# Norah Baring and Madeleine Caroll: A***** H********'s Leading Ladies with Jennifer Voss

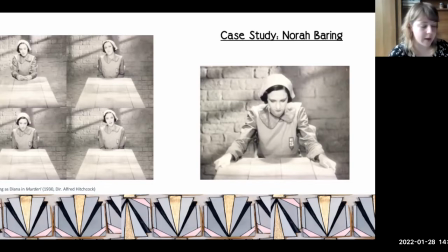(15:52)
In the climax of the film, one of the jurors, Sir John Menier, played by Herbert Marshall, goes to visit Barring to find out what really happened on the night of the murder. With her hands placed on the table in front, Barring interlocks, rings and picks at her fingers before looking downwards to the floor and saying,
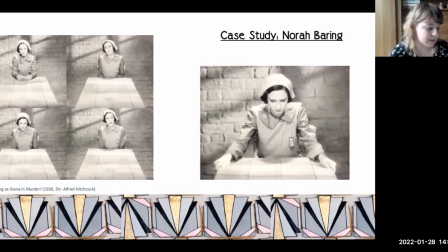(16:10)
it's good of you to come, but I can't help saying, I'm extremely surprised. Neither Barring's expression nor her delivery displays the histrionic representation of surprise as performed in her silent films, denoted by wide eyes, open mouth or frozen movement.
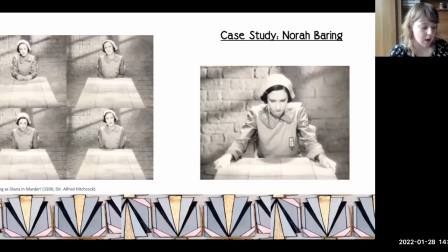(16:26)
Rather, the content of the dialogue indicates a surprise, while her voice is calm, speaking slowly with a soft, relaxed expression on her face. Nevertheless, as she speaks, her subtle but constant movement suggests a restrained nervousness. As Marshall tries to discuss the trial,
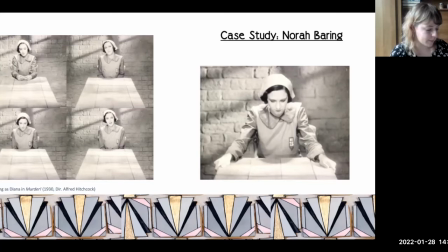(16:44)
Barring quickly interjects and moves her hands abruptly to her lap, saying, don't let's talk about it with the word don't pronounced forcefully. Barring pauses, looks down towards the floor again and inhales deeply. She breathes out, lifts her head and smiles.
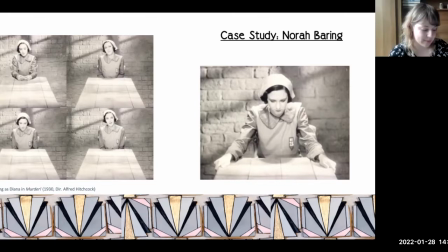(17:01)
How's your play going? She asks, changing the subject. As Marshall replies the camera focuses on Barring sitting upright with her shoulders down and hands in her lap. When Marshall suggests the option of appealing the jury's decision to convict her
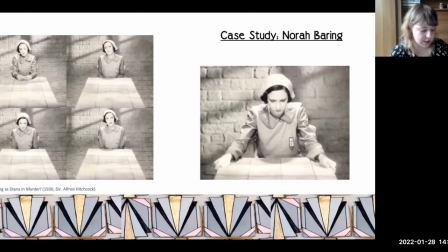(17:17)
the camera cuts back to Barring who's dropped her chin down and is leaning forwards clutching the sides of the table she rolls her head to the side and upward lifts her gaze and says I knew that would happen in a
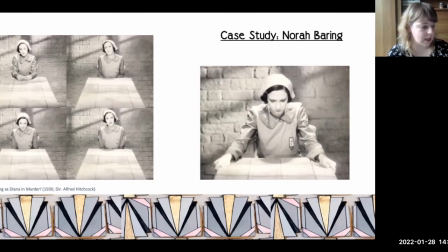(17:32)
short excerpt of her performance Barring has verbally and visually engaged with a complex layering and switching between emotions all without any clearly distinguishable gestural engagement that could be easily compared with her silent performances.
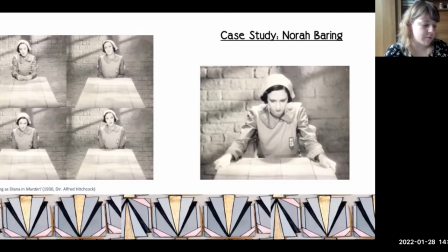(17:47)
Rather than relying on or drawing on extended gesture or movement to display her nervousness, fear and looming threat of being hanged, a scenario similar to the nervousness, fear and looming threat of her jilted partner, Barring has presented her emotions primarily through small movements, juxtaposing speeds and emphasis in vocal interjections.
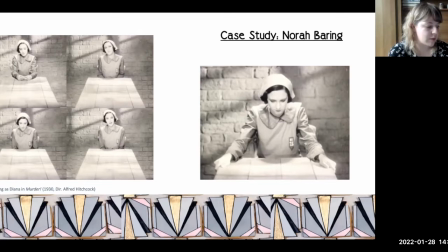(18:07)
For example, the fidgeting of her fingers combined with a slow moving and tilting of her head suggests an attempt to mask or conceal her fear. Likewise, Baring's sudden interjection when Marshall discusses the trial, followed by a big intake of breath and a smile, shows her urgency to move on from a distressing topic of conversation.
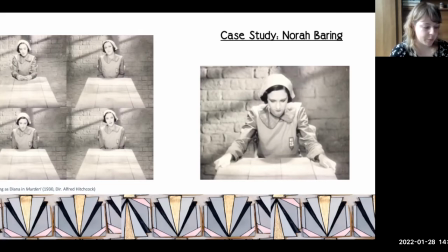(18:27)
Baring's final position in this example, with her body positioned forwards, dropping her head and slowly but firmly holding onto the table, is representative of the desperate attempt to maintain her composure, signifying an effort in trying to maintain some restraint as the character is no longer able to control her fate.
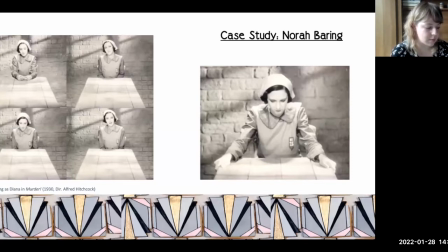(18:47)
This process of performing smaller, more subtle movements in screen acting to present a sense of restraint, as opposed to a lack of engagement in performance, can be likened to Christine Gledhill's investigation into a distinctly English style of underplaying. In her work,
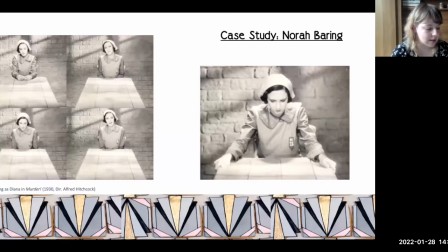(19:03)
Gledhill references an unnamed critic who once proclaimed that it is such emotion as is not expressed by tears and sobs that brings tears to my eyes and sends cold shivers down my spine with Gledhill suggesting that the point here is not lack of emotion but how it's signified the reference
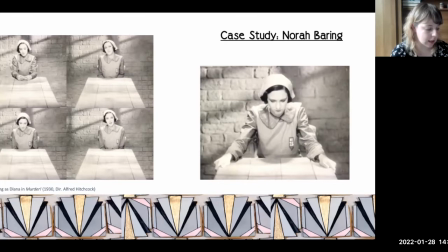(19:23)
to restraint in relation to sobs and tears in this comment is particularly interesting as when tears are visible in Barring's eyes later in the scene she's not subject to extreme close-up nor is her crying framed as a pinnacle of emotive movement as it would have been during her silent performances